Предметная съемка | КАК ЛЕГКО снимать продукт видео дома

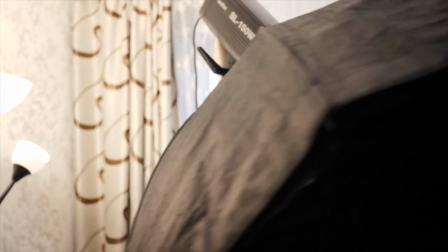Ну, либо нужно иметь, короче, несколько. Так его простенько накидываем, раз, и он держится.
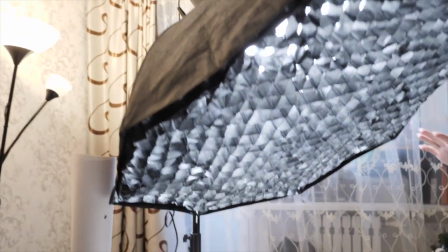Включаем свет. Короче, максимально высветленный должен быть фон, без единой там тени.
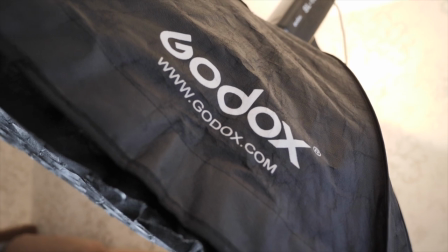И, по сути, у меня был только один источник света. Второй источник света – это маленькая RGB-панелька Apache, а основной – это Godox SL150V.
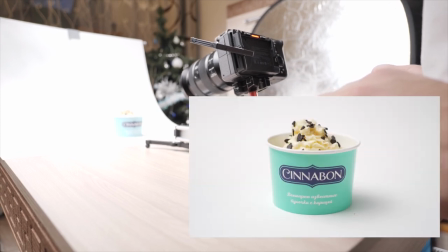Первым на очереди у меня были кексы из синабона, в отличие от местных десертов, которые мне нужно было снимать.
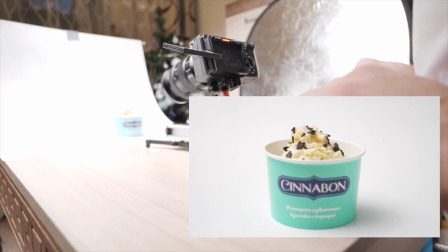У синабона довольно приятная упаковка, вот эта вот бирюзовая коробка.
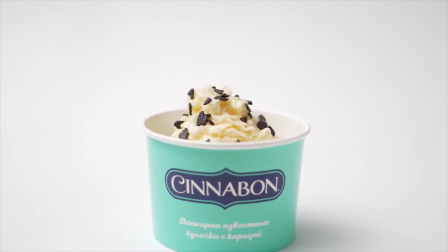У нее приятный цвет, приятная текстура и вообще ее в целом приятно снимать.
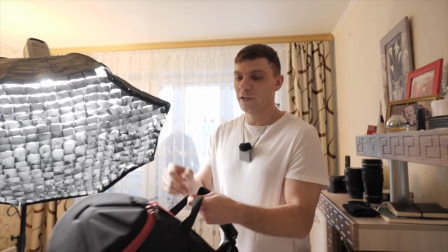Для предметной съемки нам обязательно понадобится надежный штатив.
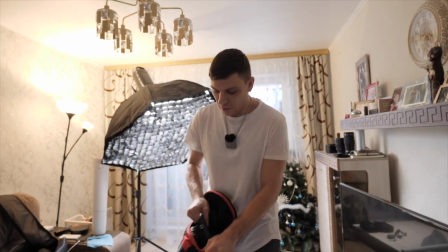На самом деле это может быть не обязательно надежный штатив, а любой другой ненадежный.
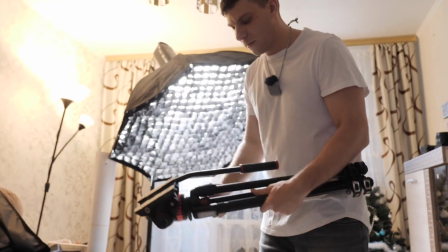В моем случае это стандартные ноги, недорогие.
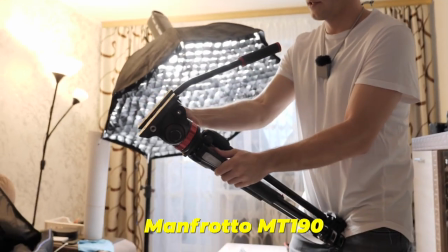Но я бы, если ты оператор, не рекомендовал покупать такие ноги, потому что это все-таки штатив для фотографа.
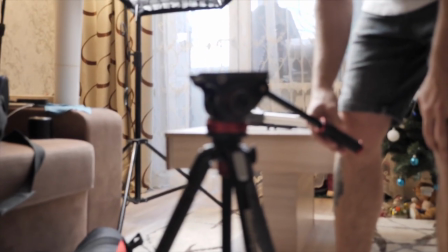Очень крутая видеоголова, она очень плавная,
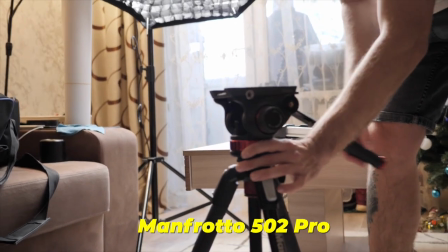жидкостная, и у нее регулируется жесткость по горизонтали, да, можно делать там очень быстрые какие-то переходы, можно делать плавные.
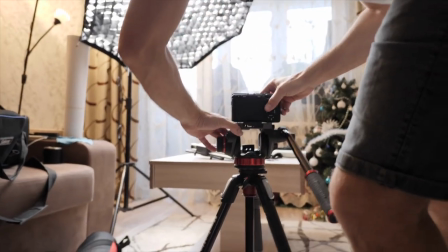Это прям крутая голова.
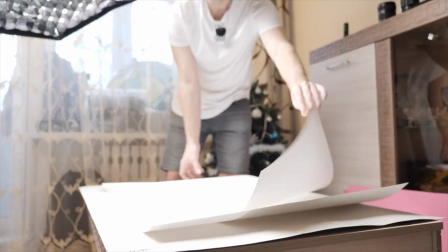Для белого фона я использовал ватман, хватило одного куска, чтобы сделать такую небольшую циклораму, это ватман формата А1.
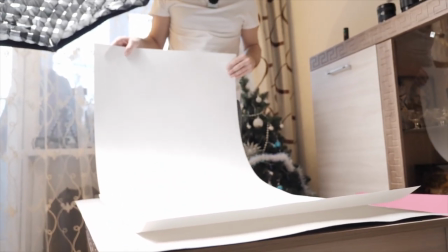Второй кусок у меня остался про запас или чтобы что-то из него вырезать.
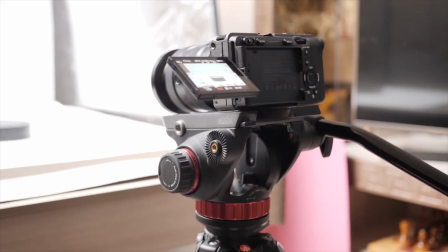Проблема в том, что мне хотелось, чтобы предмет вращался на платформе, а платформа она вот такого маленького размера,
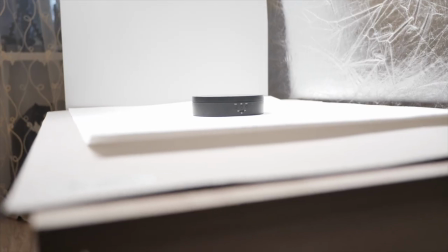такая маленькая и к тому же она черная, и мне нужно было каким-то образом сделать ее белой.
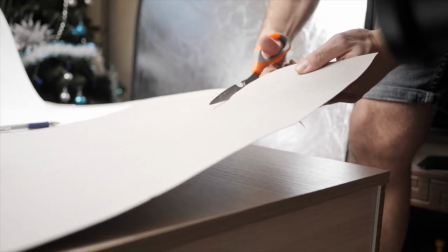В общем, я сперва хотел вырезать просто по ее форме такой белого цвета круг из картона и ватмана, приклеить и типа будет вращаться. Но мне не нравилось, что у нее были видно края картона, поэтому если так решишь делать, так делать не надо. В итоге я взял просто белый квадрат из ватмана, максимально большой, ну больше, чем вот этот весь.
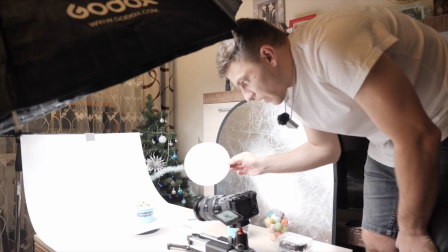С этим кругляшком это все фигня выходит, потому что слишком маленькая площадь.
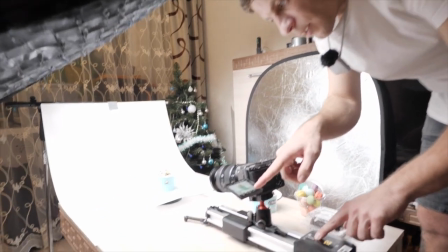Я просто решил вырезать большой квадрат, положить его таким образом, видишь, как он получается просто как будто в пустоте крутится.
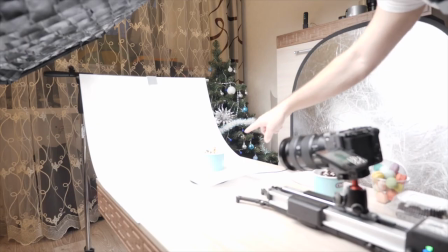Ну, потому что края вот этого квадрата выходят за рамки кадра.
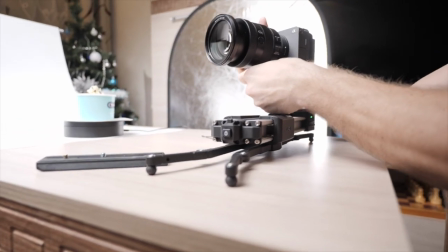Из камеры у меня была Sony, и к ней вполне стандартный объектив 24-105, его прикупил недавно. Очень хороший объектив, классные фокусные расстояния. Кто меня смотрит давно, я раньше снимал на Panasonic, сейчас плавно перехожу на Sony, но GH5 я продавать пока не собираюсь, на него мне тоже очень нравится снимать, очень приятная картинка.
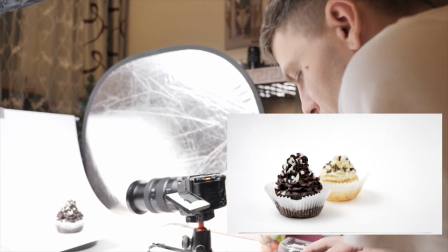Распродал практически все объективы, остался тут один и тушка. Вот, 24-105, впервые работаю с таким объективом, F4 постоянная диафрагма, очень хороший резкий объектив, собственно все кадры сняты на него. В кадре у нас были, как я уже сказал, это пирожное синабона черное и белого цвета.
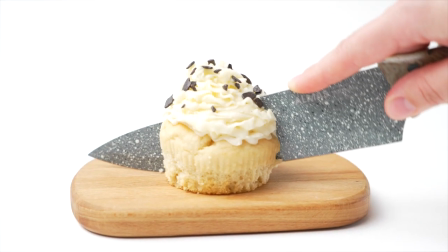Потом я их все-таки извлек из коробки. Но, как мне кажется, такие пирожные, они очень несимпатичные.
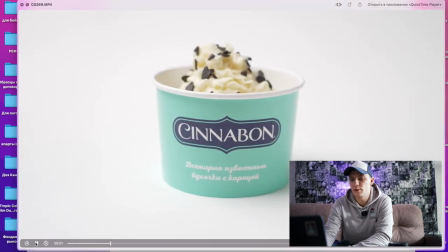И поэтому приятнее всего их, конечно же, было снимать в коробке. Вот это стандартные шоты, которые получились прямо из камеры.
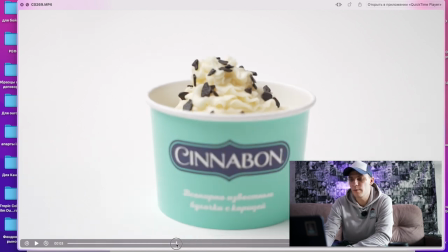Это вот такой цвет. И здесь есть некоторые проблемы с фокусом, потому что я еще не привык к автофокусу.
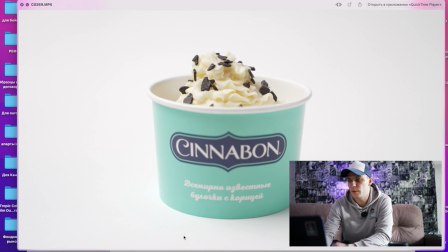И, по сути, я половину на самом деле снимал, крутил руками, потому что на Panasonic я все крутил всегда руками.
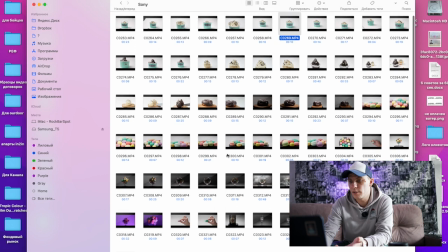Это вот такое количество кадров, которые у меня получилось за там час буквально съемки. Мне нужно было сделать несколько обычных кадров, которые будут просто вращаться на столе, который будет хорошо высвечен.
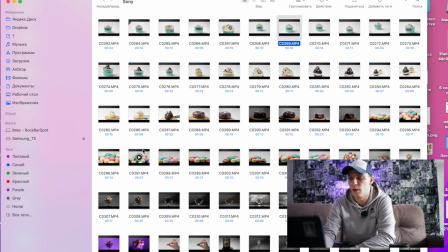Такой кадр получить максимально легко. Также в кадре у меня были макарушки, макаронцы. Как по мне, они выглядят круче всех, потому что они
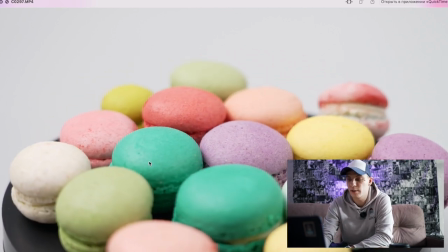разноцветные и у них такая приятная поверхность, которая не бликует, не отражает свет.
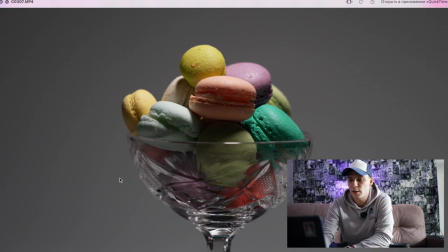Дальше я начал экспериментировать здесь на темном фоне. Искал у себя какой-то бокал и в него наложил макарунцев.
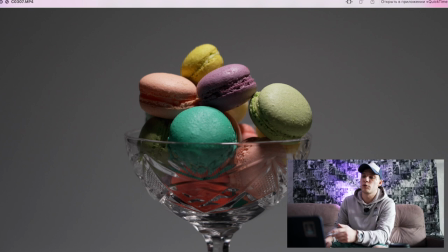По-моему, выглядит неплохо. Кстати говоря, вот этот кадр получен при помощи этого маленького светильника. Это просто вот такая вот панелька, стоит очень недорого и ей можно добиться, по сути, вот такого результата.
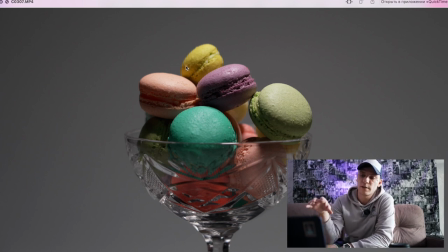Сверху я просто ей подсвечиваю, то есть я свет максимально как бы от него, от фона отдаляю.
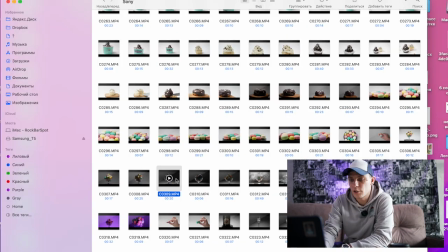Ну, высвечиваю не фон, а высвечиваю объект, то есть немного меняя угол. Дальше мне хотелось попробовать все в таком максимально темном ключе,
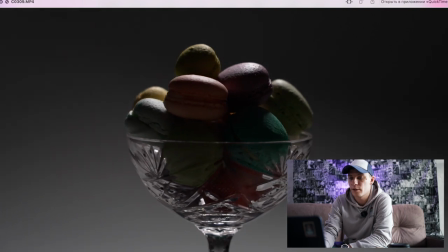то есть здесь нужно поджать диафрагму и немного приподнять источник света.
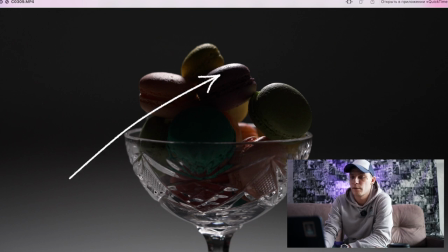Вот это можно заметить по вот этому блику и тому, как провалился в темноте основной фон, делая вот такой градиент.
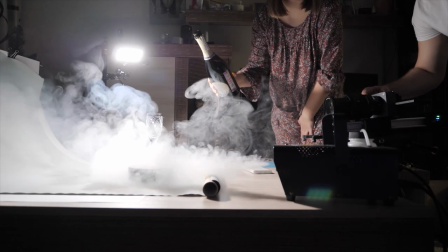Дальше, конечно же, дым-машина, куда же без нее.
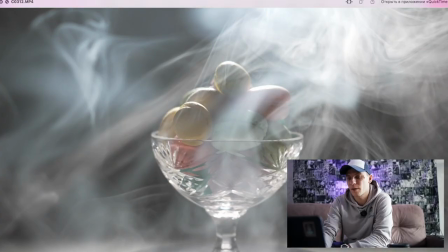Хотелось все сделать максимально киношно, но мне не нравится, что моя дым-машина, возможно, это от характера жидкости, которая в нее залита, и она делает слишком вот такой густой дым, в отличие от хейзеров профессиональных.
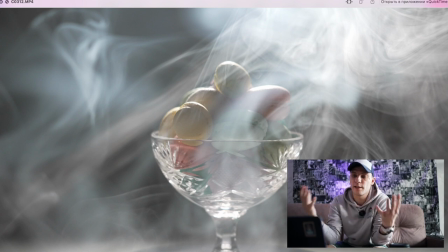Хейзер, конечно же, он делает более такой рассеянный дым, поэтому здесь мне, чтобы такое результат,
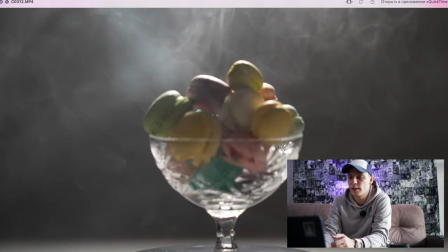который мне хотелось получить, мне нужно было, то есть, дымить и дожидаться, пока он рассеется, да, чтобы было поддымлено буквально немного.
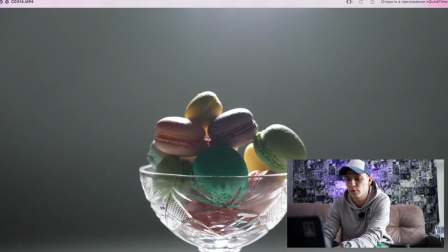Кстати, это никакой не слог, а стандартный профиль в Соньке, и я, по сути, с цветом ничего не делал, только добавил немного насыщенности.
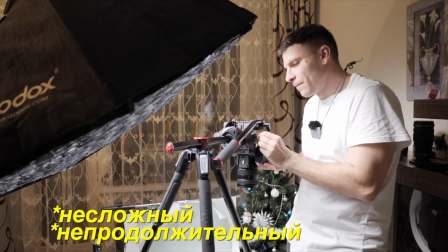Сейчас буду снимать последний шот, это стоп-моушен, самый сложный, самый продолжительный. Я никогда так не делал и до сих пор не решил, как я сейчас буду это делать.
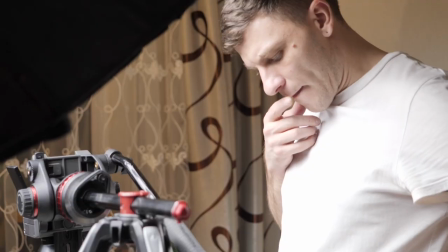При помощи записи видео или при помощи фотографии. Дальше, куда же без нее, цветные кадры.
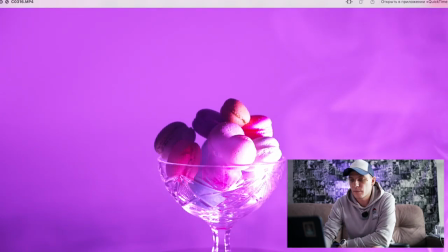Мне хотелось также поэкспериментировать с другим цветом. На макарунцах, мне кажется, это выглядит неплохо. Это то же самое делает этот РГБшный источник. Просто меняем там цвет на пурпурный и получаем вот такие шоты.
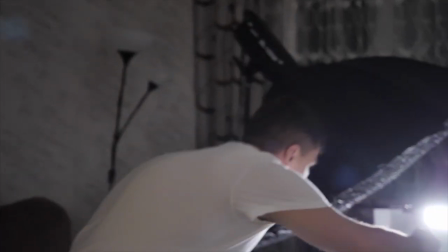По сути все. Дальше еще пробовал поналивать шампанское, но мне не хватает FPS. Это 100 FPS.
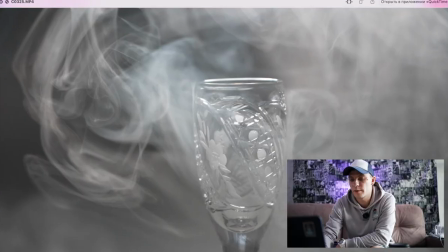Мне кажется, в наливании жидкости должно быть FPS побольше. Как минимум там, не знаю, 1000, наверное.
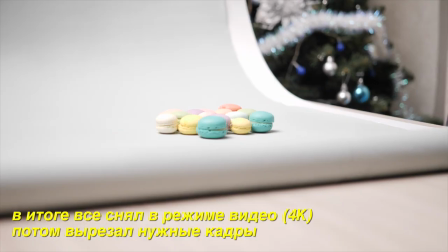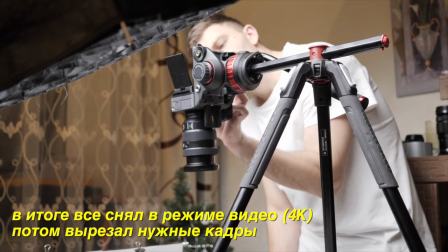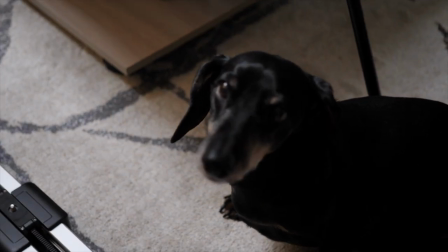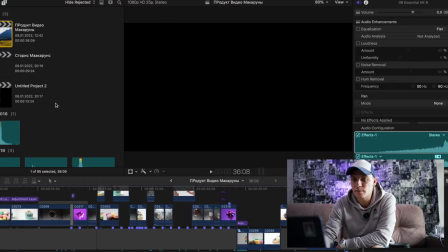Так, перейдем мы, наверное, к тайм-линии, да, я думаю, что это всем гораздо более интересно.
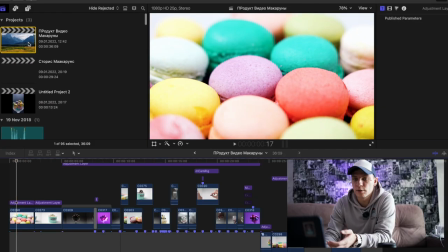Я скидываю исходники, создаю сразу же несколько проектов,
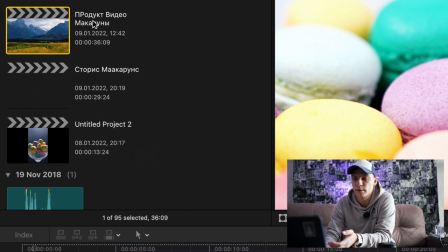вот их здесь видно, это основной проект 30-секундный и два сториса.
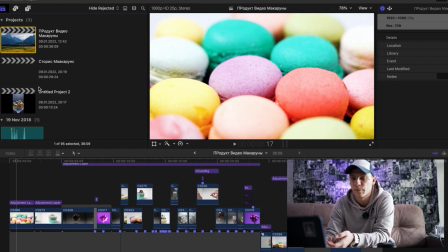Один из них это просто тизер, который я обычно закидываю в инсту. Как видишь, во всем проекте в большинстве я использую гэп.
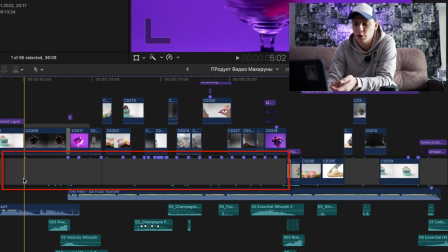Эта серая область мне так монтировать удобнее, чем на магнитной тайм-линии, но когда я не собираюсь, да,
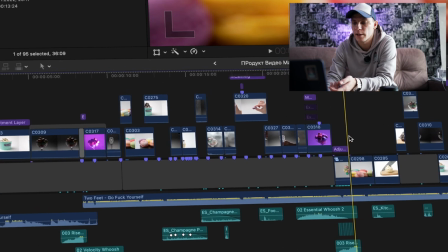что-то как-то делать манипуляции со вторым слоем, я использую магнитную тайм-линию и просто накидываю здесь, видишь, кадры.
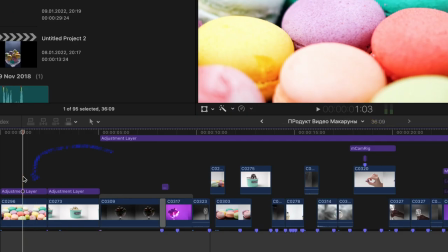Сверху корректирующий слой, на этом корректирующем слое у меня накинут базовый, по-моему, лут, если не ошибаюсь. Да, базовый мой лут, который, кстати, по ссылке в описании можешь бесплатно скачать. Если вот его вот так убрать, то, по сути, он просто придает контрастно и немного такой синевы в тенях.
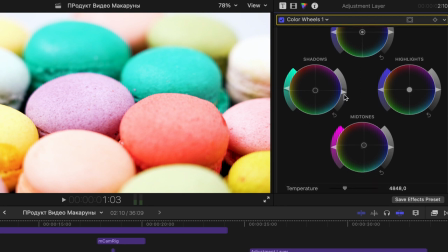Еще на этот adjustment layer накинут color wheels. Здесь у меня приглушены немного тени практически по всей длине.
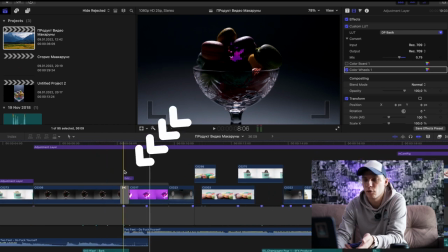Здесь у меня использован переход. Это переход маской, но он у меня уже качанный.
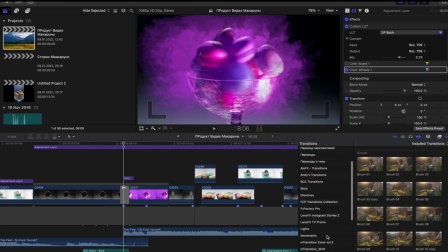Это Ultimate Transition Pack. У меня о нем уже есть видео. Ссылка тоже будет в описании или где-то здесь на экране.
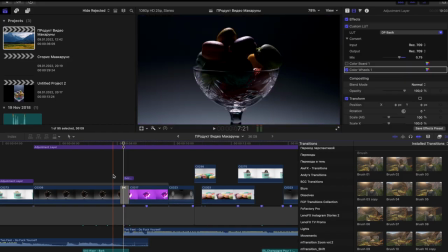Просто накинул, просто потому что это два одинаковых кадра. Черный и сиреневый.
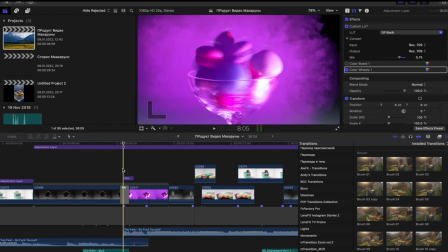Мне хотелось сделать это, как будто бы один кадр переходит из предыдущего.
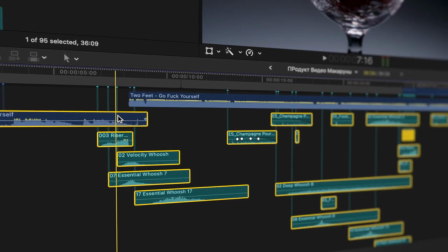Как видишь, здесь очень много каких-то звуковых эффектов, вернее, здесь очень много. И обычно я их помечаю вот таким другим цветом.
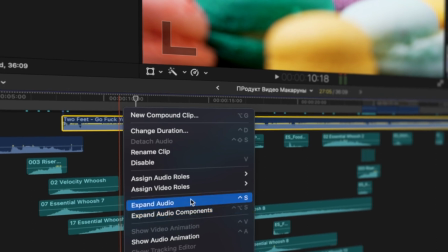Делается это правой кнопкой мыши и меняю здесь роли на эффекты.
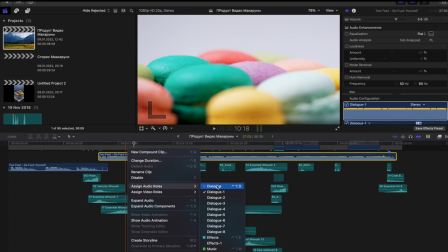А синяя дорожка у меня по умолчанию, она синего цвета, помечена как диалог, хотя правильно ее делать зеленой вот так музыкой.
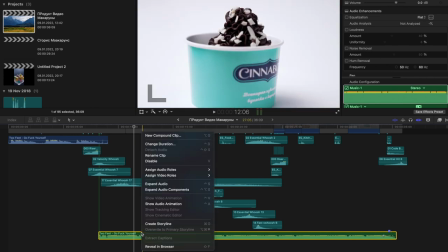Но видишь, она сразу же переезжает вниз, поэтому мне удобнее, чтобы она была вверху, и я ее оставляю вверху.
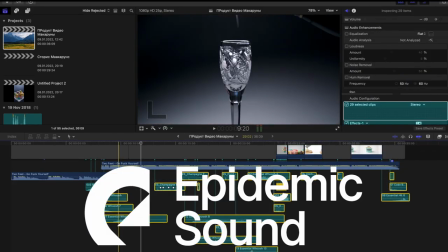Все саунд-эффекты скачаны с Epidemic Sound. На некоторых из них, видишь, я приглушаю звук. В основном это какие-то уши. Я это делаю практически в самом конце, когда уже нанесена там какая-то базовая цветокоррекция, когда уже закончен монтаж, я добавляю звуков.
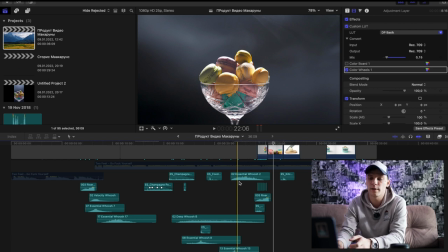И я это делаю обычно прямо от первого кадра до последнего кадра.